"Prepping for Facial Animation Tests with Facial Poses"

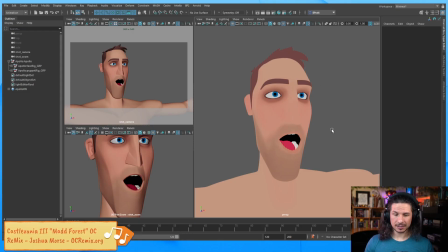16:31 But usually it's basically just like this flat color. And actually, if I just go, let's go shaded here, and let's do lighting. Use flat lighting.
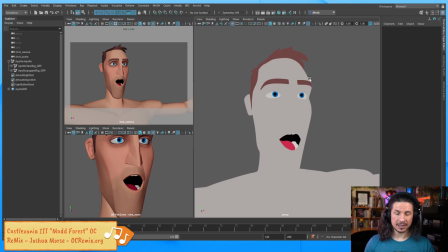16:46 Yeah, like that. So you could do it like this as well. So turn off the texture and then just view the rig this way. So very nice. And yeah, the recording is going to be going live soon.
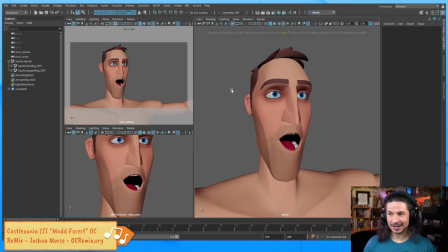16:58 I just need to get some time to edit it together.
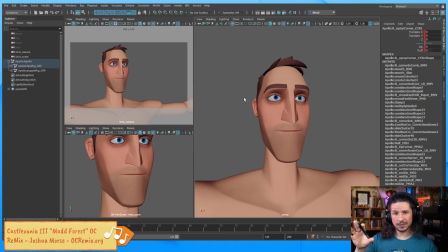17:04 So we've got all of that. We're pretty much ready to go. The only other notes that I'll say in terms of the setup here is that when I'm setting up, I do like to create my own shot camera, frame up the character.
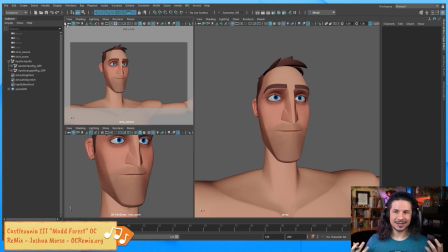17:18 When I'm doing facial animation tests, I like to make the camera look really nice in terms of like the lens length. When you're doing a portrait type shot, usually anywhere from 50 to 100 millimeter lens is going to look really nice.
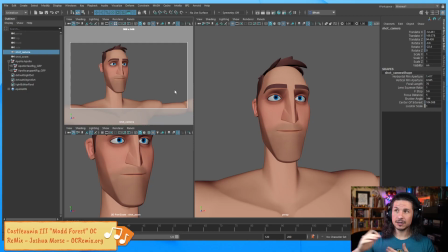17:34 The longer the lens, kind of the wider the face becomes. So if you have thin characters, very thin characters, a longer lens tends to help fill them out a little bit.
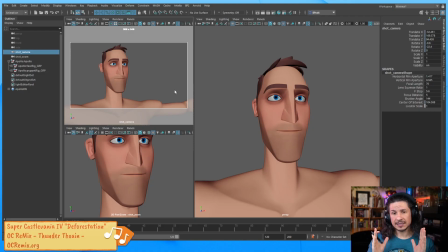17:47 If you've got thicker characters, shorter lenses can help kind of avoid them feeling too wide. Like that, the idea that like the camera adds 10 pounds, this is essentially the longer the lens, the more you're going to have weight on your character.
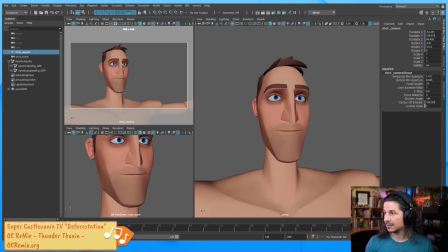18:06 So I can actually show an example here. Let me open up a file here.
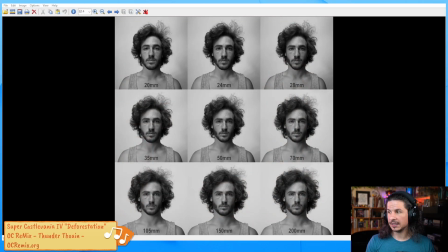18:14 There. So you can see this. This is essentially the same person shot with different lens lengths. And you can see that as we go, right here we have this character who looks like he's got a very thin face, very thin shoulders.
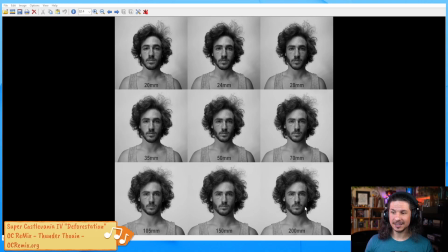18:30 And by the time we get to a 200 millimeter lens, look how thick his neck looks compared to his face. He just looks much more buff and kind of powerful compared to here, where he just kind of looks weak and very thin.
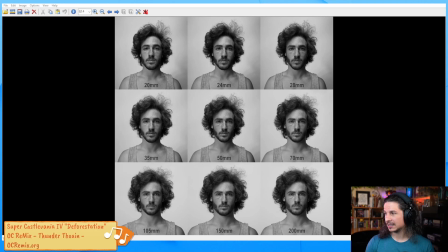18:46 And if we actually look at this in motion, let me open this here. Let's see, actually, what's that going to open up with? Okay, so you can see that.
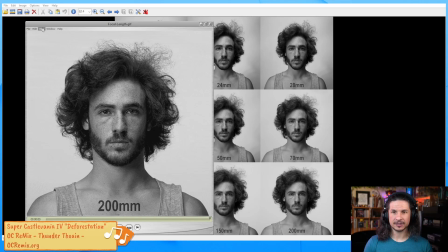19:01 I see how that changes the character right there. And then let's just loop this.
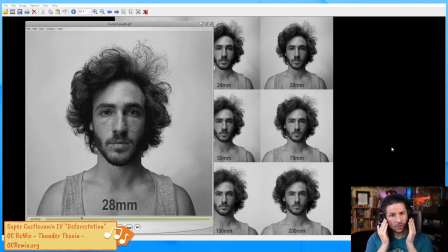19:09 So the longer the lens, the more it widens the character. Now, everyone's a little different. Every face is a little different. Every shot is a little different.
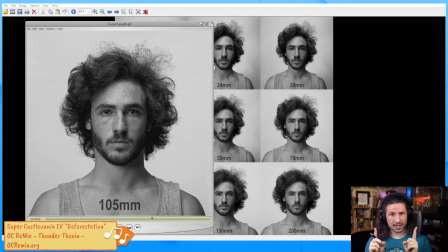19:19 So there's no like, you have to use this one lens for this distance and that's it.
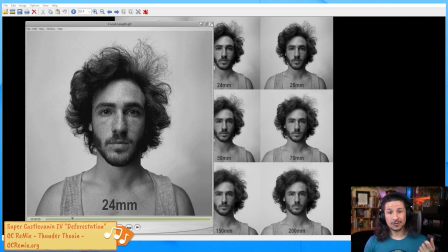19:26 It's very dependent on what you want the character to feel like.
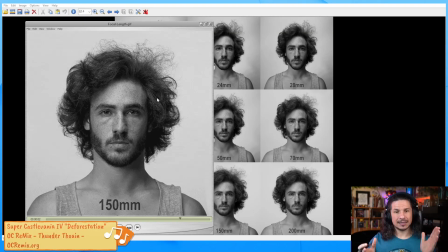19:30 But for me, I tend to like 50 to 70 millimeter typically for these types of shots. The reason I like the lower end is that it's closer to what our eyes tend to see. Our eyes, if you calculate it, is about a 44 millimeter lens if it was an actual camera.
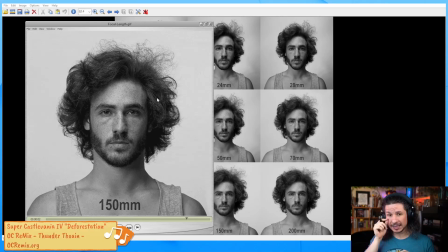19:50 There's a whole bunch of math in it, and if you look at each individual eye, they're much different.
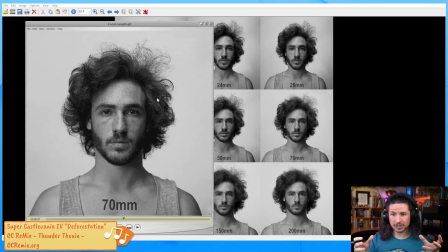19:55 But if you look at the combined stereoscopic vision, it's about 44 millimeter ish.
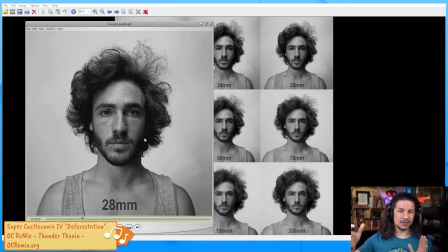20:02 So I like the lower end because it's a little closer to what our eyes see.
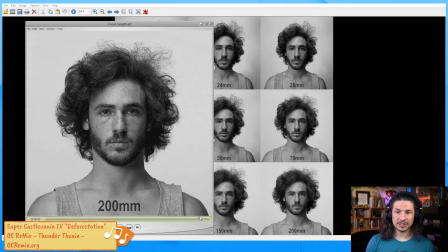20:06 If I want a more exaggerated shot, then I'll go into something like 100 or maybe even further than that.
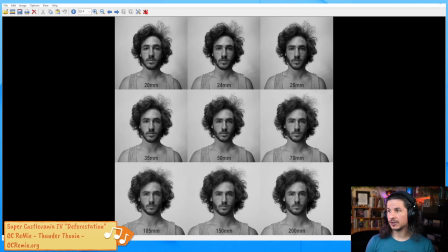20:13 The default millimeter in Maya is 35. You can find this out here just by selecting your camera right there.
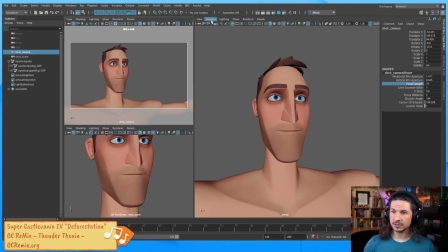20:20 And then you can see your focal length right here. So let's take a look at our default perspective camera, 35. With this camera, I've set it to 70, so it's all good. If I wanted to, I could set this to 100. I can set it to whatever I want.